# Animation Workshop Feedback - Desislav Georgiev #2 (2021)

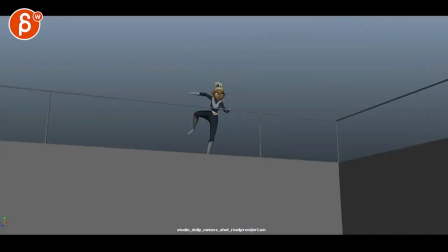[0:03]
running. Let's go back here. Plate is in full.
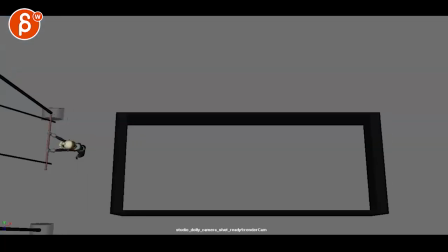[0:10]
I don't know why it makes sounds. Ooh, new ending here. Ooh, cut.
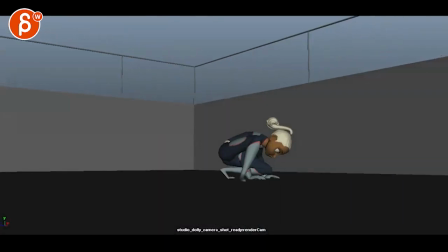[0:16]
Cool. All right, so my impression was
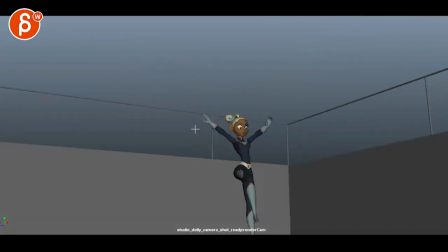[0:24]
this still feels like a big pull down.
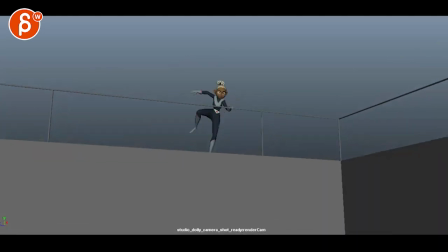[0:29]
It's almost like you want to go here and then almost get a little bit of a hold, not a hold, but a slow down so they can go really shoot up here.
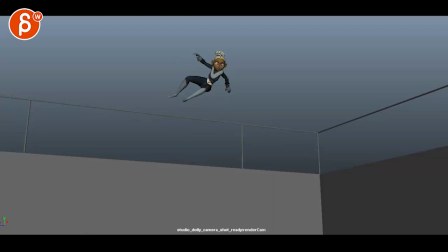[0:38]
And then hold this a bit longer. Watch out if you would space this out. It'd be very tricky in spline because you're hitting this from here to here, such a wall. So you want to go and ease into this a bit more once you spline this. It's a hold.
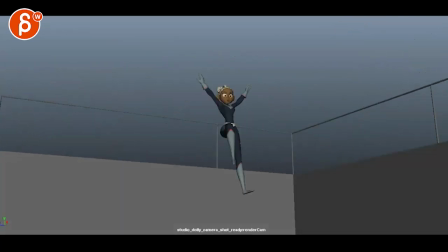[0:52]
And then that way, the timing is a bit more consistent. So it's not so, it's a bit more naturalistic in terms of weight and spacing.
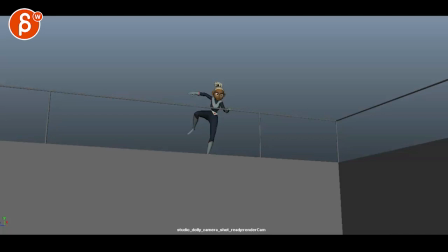[1:00]
And then suddenly you get into this. So I think if you have a bit of a slowdown, hold, it would work.
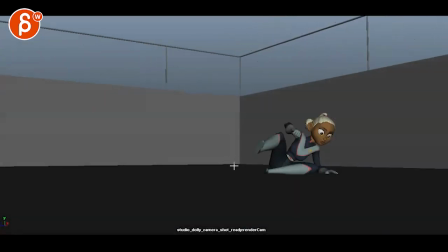[1:08]
And then here, same thing here, careful that you are, when you go up, it feels a bit like we shoot up,
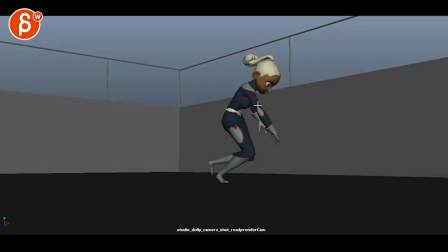[1:18]
but it's a massive move from here to here, and a bit less here, but then here we go just straight forward. You might have to go, once you spline this, a bit higher,
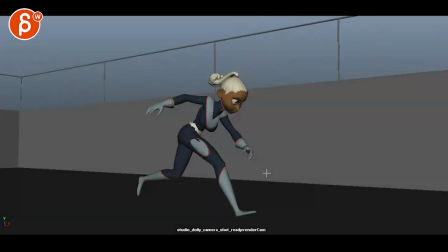[1:30]
just kind of like shooting up in a slight jump then into this, and I think it would work because then she compresses a bit. This still has a bit of a feel of repetitiveness, where it's kind of like, okay, run, but you get on something higher.
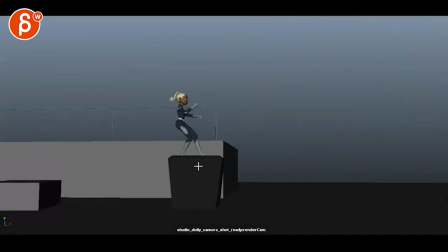[1:47]
So it might be, what is she doing here? She does this and then that. And if you're doing something parkour, well, she's doing it a one arm.
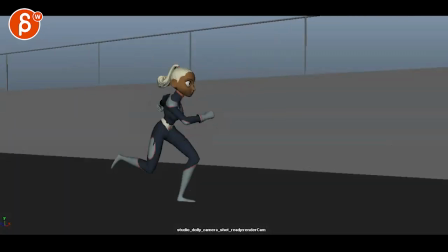[1:54]
I was going to suggest a rail in this, but could it be, what could you do here?
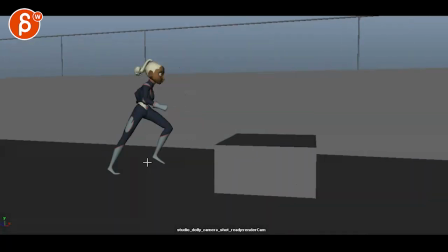[2:04]
Just something so it doesn't feel like just a slightly bigger step onto this,
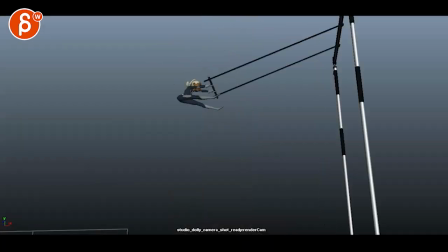[2:11]
and you have separate parts there. I was thinking, you know, does she have to go on something?
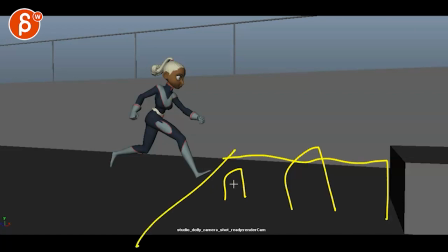[2:18]
There's suddenly like a chasm, like there's a drop in here,
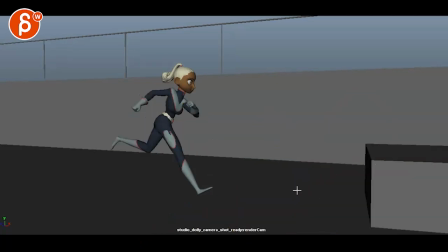[2:23]
then you got those poles sticking out, so you just go 1, 2, 3 onto this, maybe something more interesting here, dare I say,
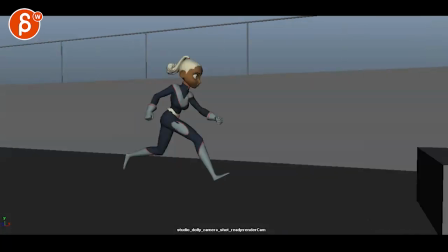[2:32]
just that section, because then we have the jump. I mean, that'd be brutal, I would say, after this, into that.
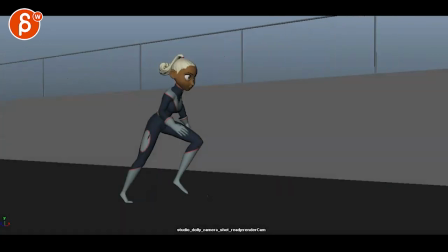[2:39]
This is the down anticipation for the jump that happens here.
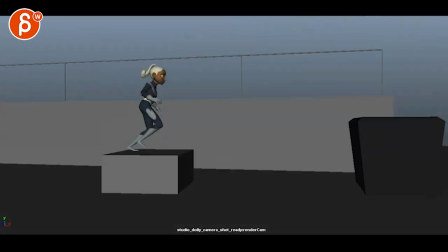[2:43]
So she goes from and jump onto that and cut this whole section out.
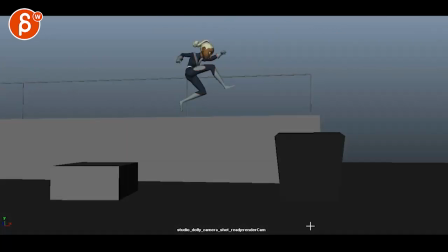[2:50]
Because again, my main concern is repetitiveness. This is cool.
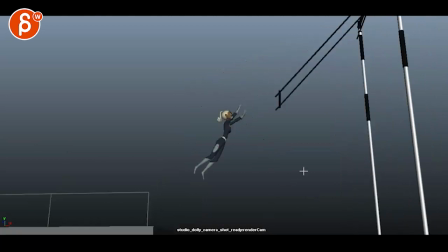[2:59]
Concern that I have here is that this is light.
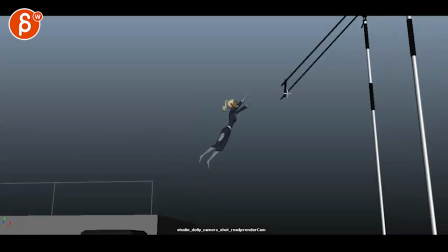[3:05]
And she's heavy, and for her to jump into this, it feels like, yeah, she's gonna,
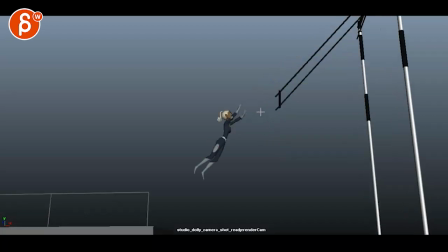[3:11]
this is gonna buckle, unless these are, you know, these are rods. She's gonna buckle this, and it's gonna go into this,
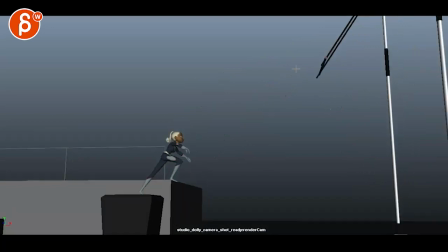[3:19]
but I don't buy that this is so heavy that it would actually drag her up there.
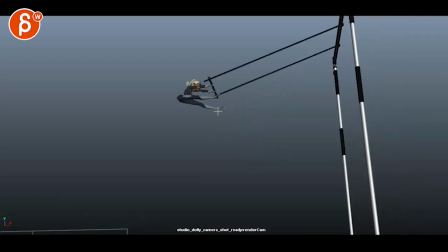[3:26]
And if it would, because of some speed or force, then she would be dragging full body.
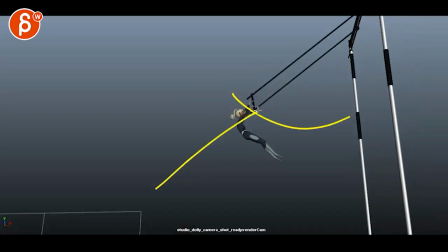[3:34]
She goes this way, well, her momentum is this way, and this thing's going this way.
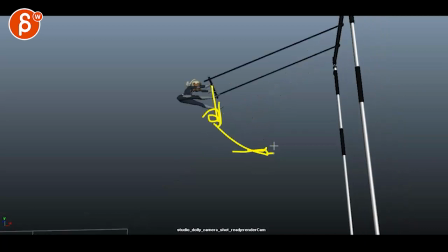[3:39]
So on that frame, she will be like that. And then she will go up into this.
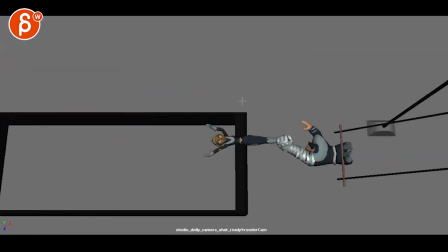[3:46]
That's cool, I like that it's from this angle.
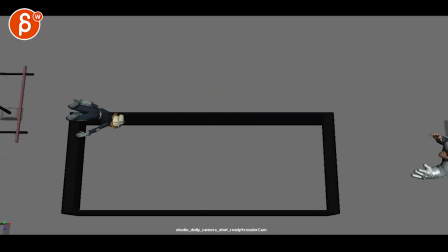[3:49]
I would just take this hole and make it bigger, so we don't have the darkness here, obscuring the silhouette there.
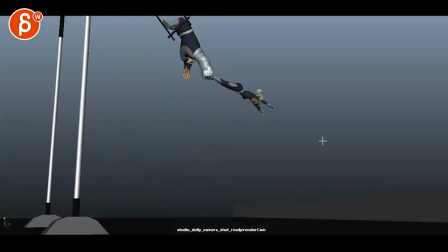[3:58]
All that, so she's kind of clean. And into that, that's cool.
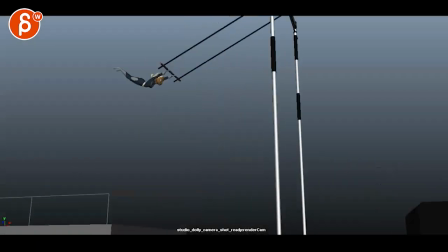[4:04]
So my main concern about repetitiveness is that she's doing a jump where she flips like this.
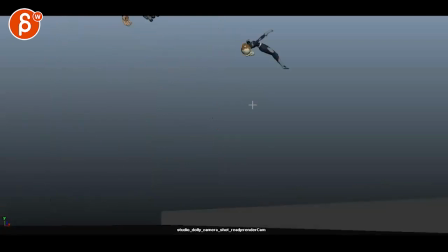[4:10]
And then here, she does kind of the same thing.
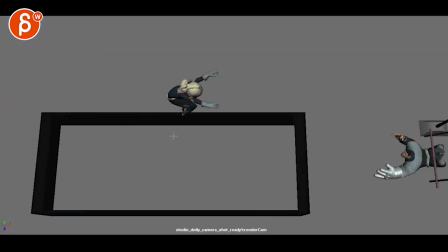[4:12]
I know she's straight here and she's more tucked in. Plus that's top view and it's not top view.
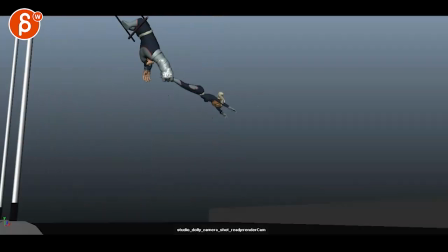[4:20]
But it goes back into, it's just a variation of what we've seen here. So if, is there anything that we could do here? It's a royal reap that would change that ending.
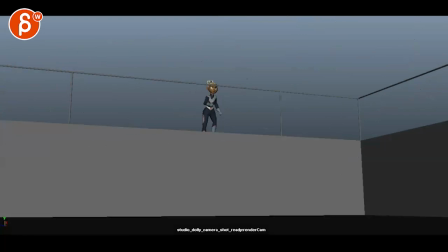[4:37]
That's kind of that.
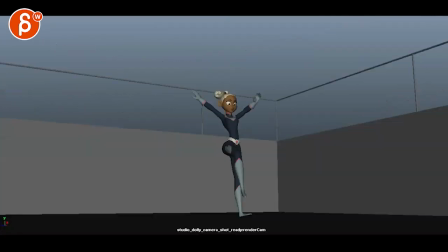[4:42]
So question is then, I mean, my question is then,
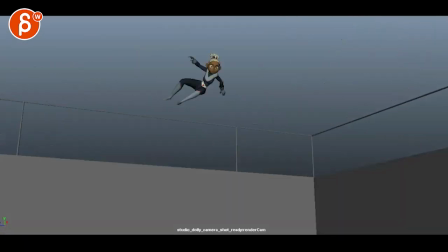[4:47]
how far, if I'd be brutal with an edit, it would be, she gets down, jumps up,
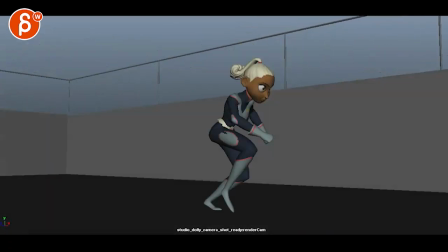[4:54]
you know, so up here, compress, big jump, cuts, 76,
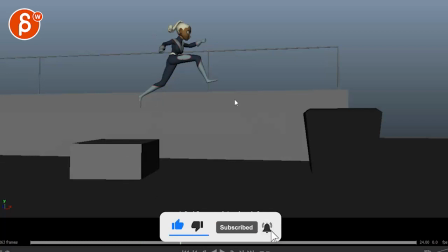[5:03]
to like 103, the jump goes straight into this. Like I say, you have to rework the camera, obviously, into that.
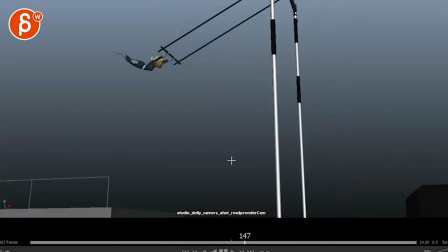[5:11]
Watch out the mechanics of this, not quite buying what I said just before on this. But then she does this, that's cool.
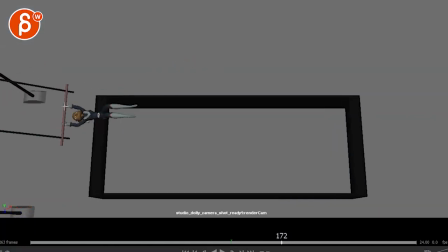[5:17]
Like, I really like this, this is really cool. But the cut helps change it up a little bit. And yeah, then you could have like, since we're in this view, this is, don't do this, I'm thinking out loud. If this is lighter and you got some blue color, as she does this here, you got, you know,
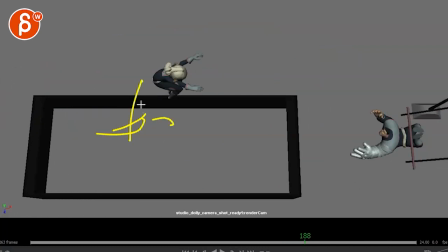[5:32]
whatever animal, monster can come out towards camera and almost snap her.
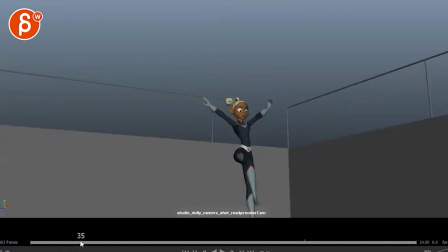[5:36]
So like, this would almost be like an overall, she jumps over this and maybe this fire.
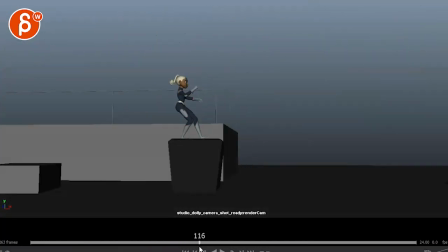[5:42]
But I mean, imagine it's like some really dangerous exercise parkour, something, training ground to give it also some extra panache.
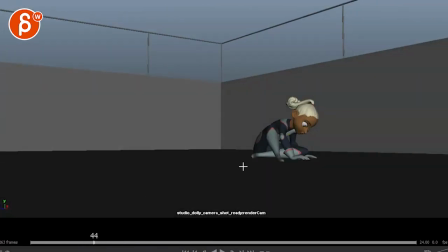[5:50]
So even through here, like as she lands, beep beep, maybe there's like some lights turn on and you got those, that floor suddenly gets cut into cubes, and then they start to go boom,
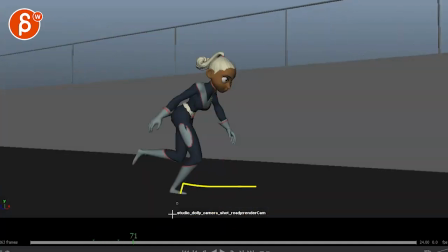[6:04]
they go down, and so she has to run and jump because the floor is breaking, you know, something like that.
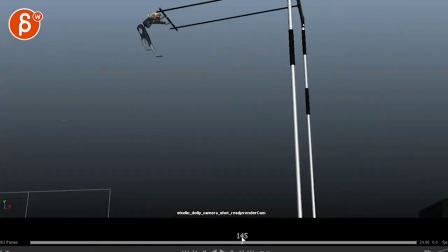[6:09]
And then stuff could happen, spikes could come out, like give it some danger or something. I don't know, sounds silly, but that'd be kind of cool.
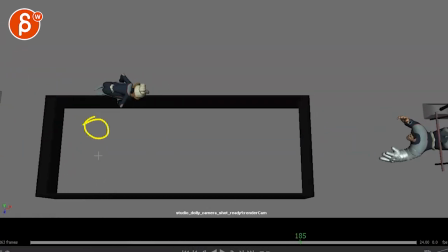[6:15]
This just, you know, just because it goes come towards us.
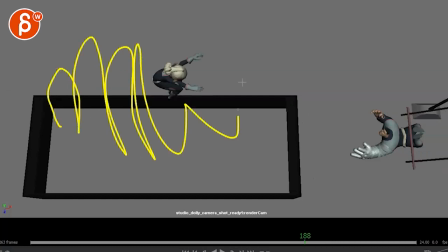[6:18]
Or we make it silly and have a bunch of tiny little fish swarm in here and jump up into that.
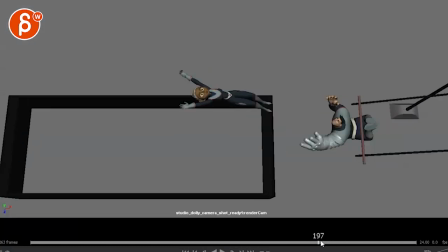[6:25]
That's cool. And then for the ending, it could almost be like, why are we going to a wide view?
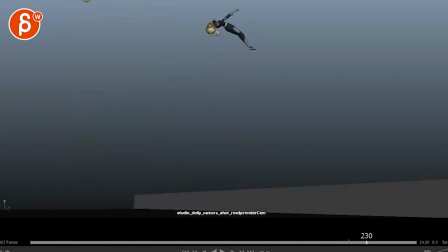[6:32]
Yes, we can see both. Cool. And then you have to kind of tilt up a little bit to reframe.
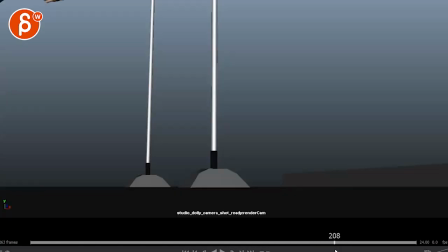[6:37]
But why are we through there? Maybe something really ridiculously presentational.
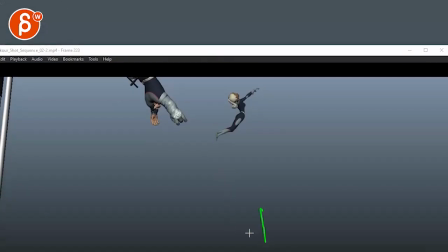[6:45]
So imagine we would tilt up. And she would go through like a ring of fire. That's ridiculous. But you know, like, why not? Like, go big or go home.
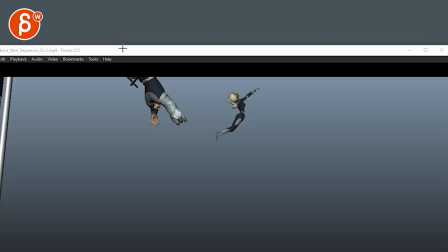[7:00]
And it's, well, I'm trying to turn off my drawing tool. Can't.
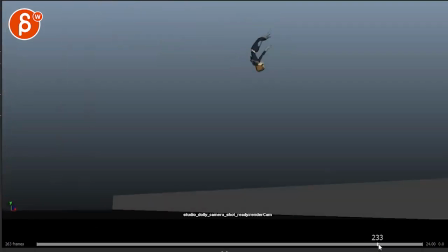[7:05]
Okay, finally, man, what happened? So anything massively ridiculous, she goes through that ring and
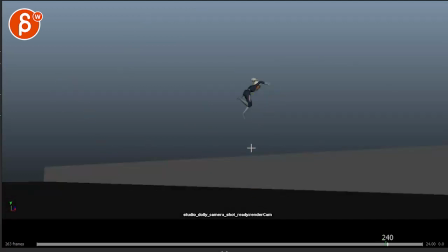[7:13]
dolphins jump in unison here to celebrate. She goes down and then things pop up here.
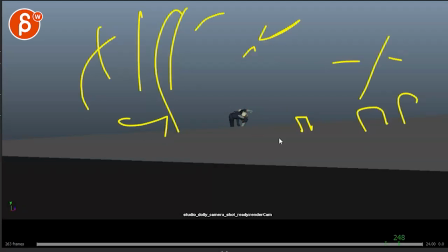[7:19]
Pff, confetti and you know, fireworks. I don't know. It's ridiculous. But maybe that could be also the fun of it.
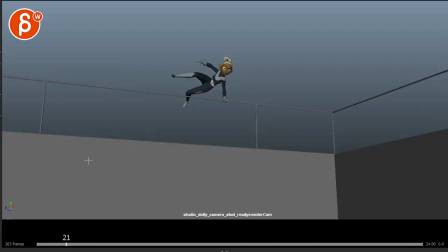[7:30]
Like, you're having like ridiculous elements where things shoot at her, creatures try to snap at her. And I'm really talking like silly stuff. Even if it's like they're all robots.
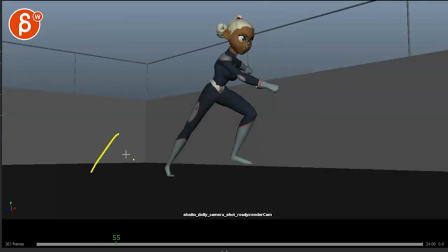[7:39]
Like something silly and simple to animate, but something where it just, it's not just about this, but also the fun of,
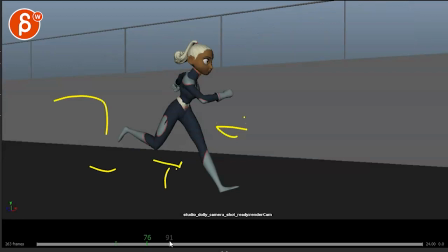[7:46]
oh, okay, she's running away from crazy contraptions, and then they get crazier and crazier.
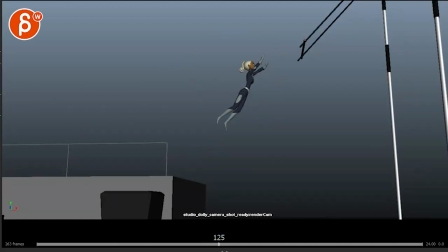[7:52]
Even this jump could be, again, something that she has to go through or evade, and it just gets crazier and crazier.
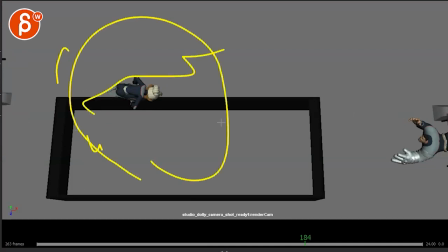[7:59]
Again, a big fish that tries to snap at her, or the opposite,
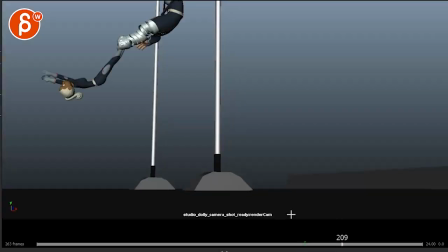[8:03]
lots of little piranhas that jump up, try to get her, like, oh my god, and you're going, what else is going to happen?
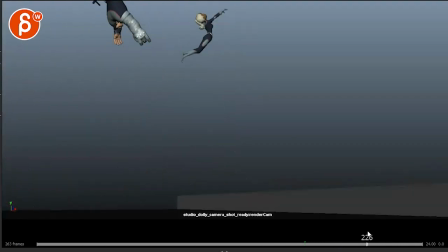[8:10]
This is getting crazier and crazier, and this is her big finale.
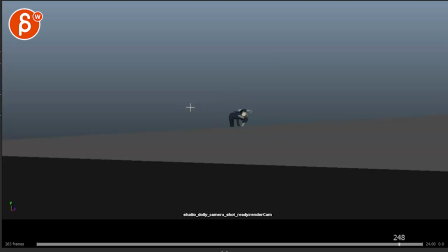[8:13]
Ba, ba, ba, into this, and you know, make a big spectacle, fire or something. I mean, that could also be fun.